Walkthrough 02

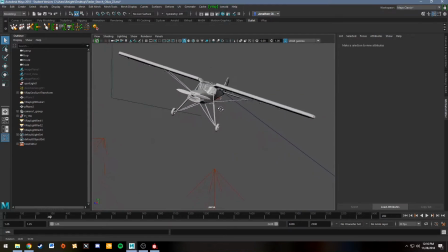Alright, so let's look at some of these lights. First off, we're going to look at the GeoSun here.
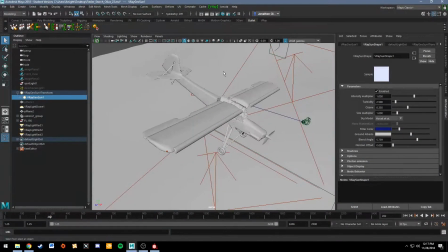So we have the sun up, and this scene, when lit and rendered, is actually a nighttime scene.
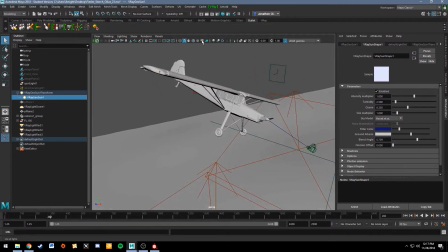I'll turn the lights on in the viewport here so you can see a little bit of it.
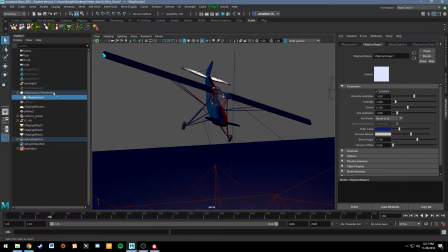Um, so this is a nighttime scene, but I still have this V-Ray sun and sky.
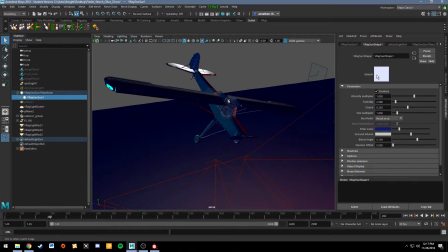Though I'm not using the sky, I'll get to that in a minute. But as you can see, I have adjusted the filter color and some of the other settings here,
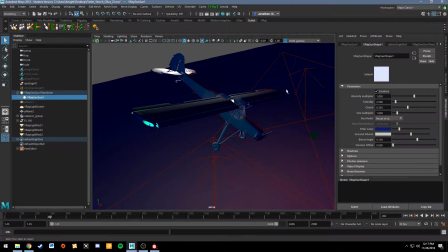most notably the color, so that the sun actually, instead of creating a daylight color, it's creating a
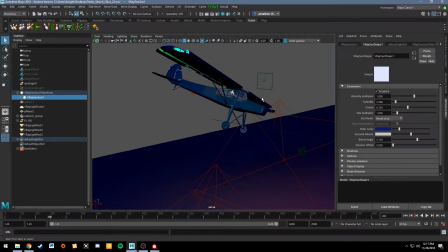uh, blue color to mimic what might look like moonlight or starlight.
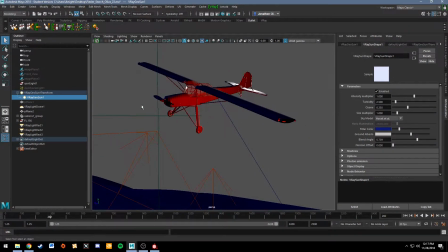So that's using the sun to create what is essentially, in effect, the moon.
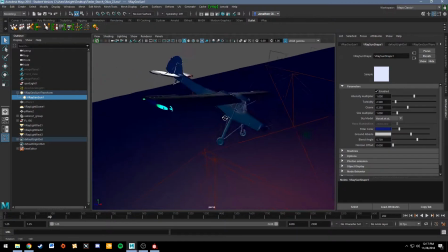Um, and by using this, we can get a good effect because it will still fill the entire scene with light.
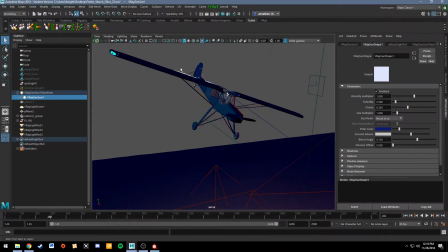It will still have directional light effect as if it was the sun and sky,
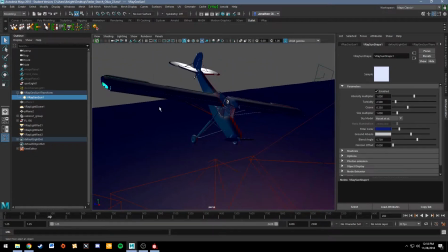um, and that will give us a good full base lighting while still being a nighttime scene,
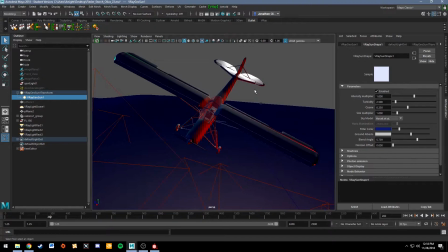or at least looking like a nighttime scene, even though it's not. Uh, I'm not using the sky, of course, though.
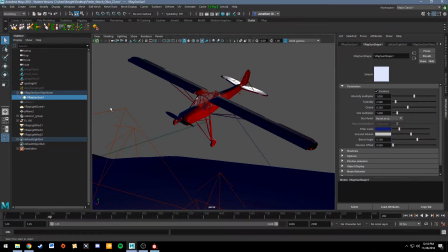It's on, but the only background image you'll see in any renders is actually this V-Ray dome light.
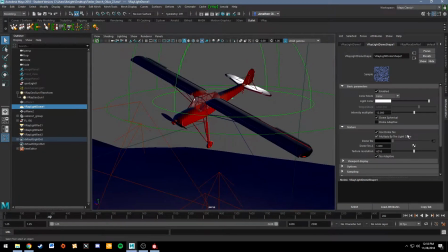And in this dome light, I put a texture in here. That's a starry sky, and so that is the background you will see is the starry sky from this dome light.
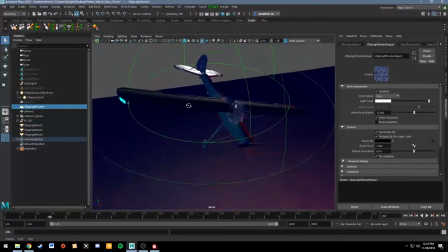And the dome light, of course, does also provide some more light to help illuminate the scene,
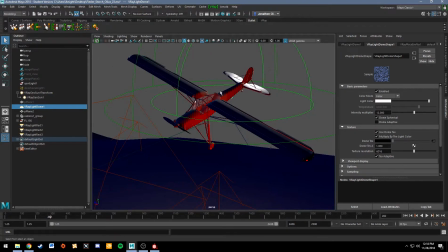and it provides that image-based lighting from the star map that I have on it.
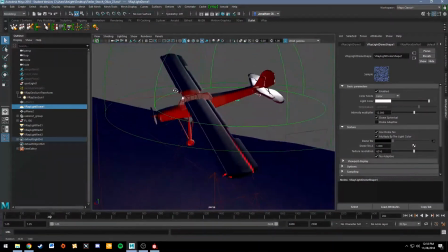So that is another layer of lighting that's on the scene.
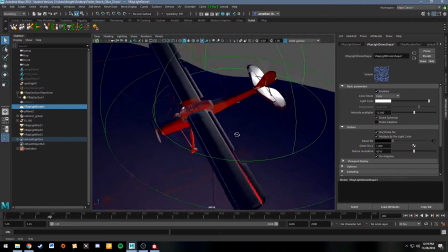Even with that, though, the scene was still a little bit dark, and you couldn't see, most notably, the underside of the plane.
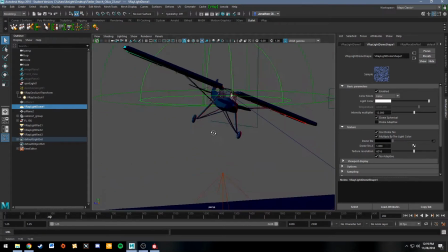Anything coming from this direction was a little bit too dark because both of our lights are skybound, so they're looking down.
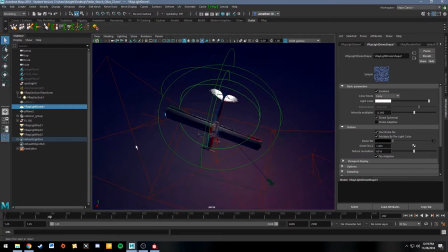So that is what these big, huge rectangular lights are for.
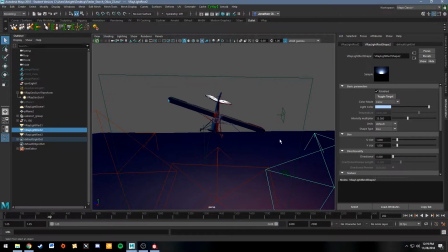They're all, as you can see, they're blue to still maintain that nighttime or moonlight effect.
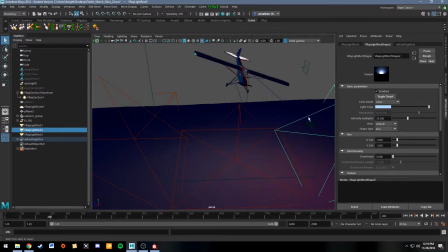Um, and there's three of them here, all angled upwards to illuminate the bottom of the aircraft.
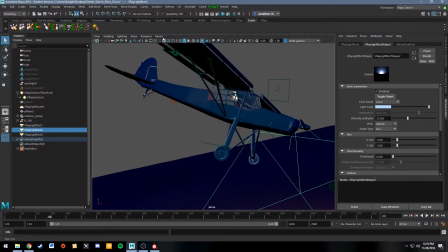And I'll see if I can throw on a quick render here. Might take a second, but we'll look at it anyway. Um, and I'll continue talking about some of the lights while we wait for that to pop up.
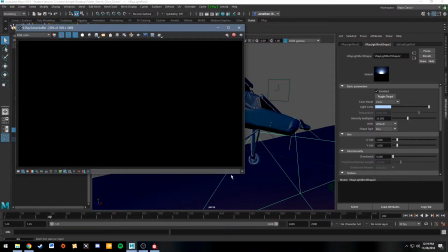So I've got these big rectangle lights, and they're just illuminating the aircraft. You don't need to make anything big. Um, don't need to illuminate the entire scene if we're just going to be focusing on the aircraft for a moment. And there it is. Coming in now in the render view here, you can see some of the effect.
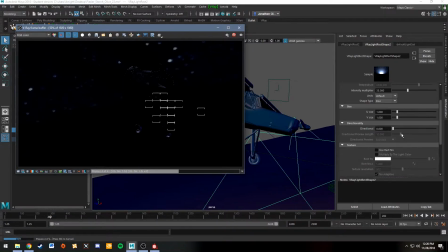Of course, these lights are invisible. That turns on.
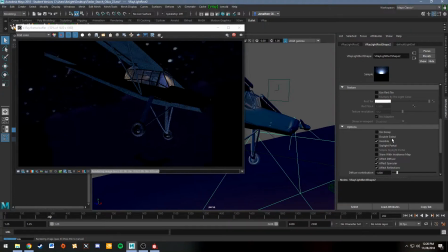Where is it? There it is. I have invisible check so that you don't get these big, huge squares. Actually, in the render, as you can see, they're not there, though they are still providing light to the bottom of the aircraft so that you can see the entire model.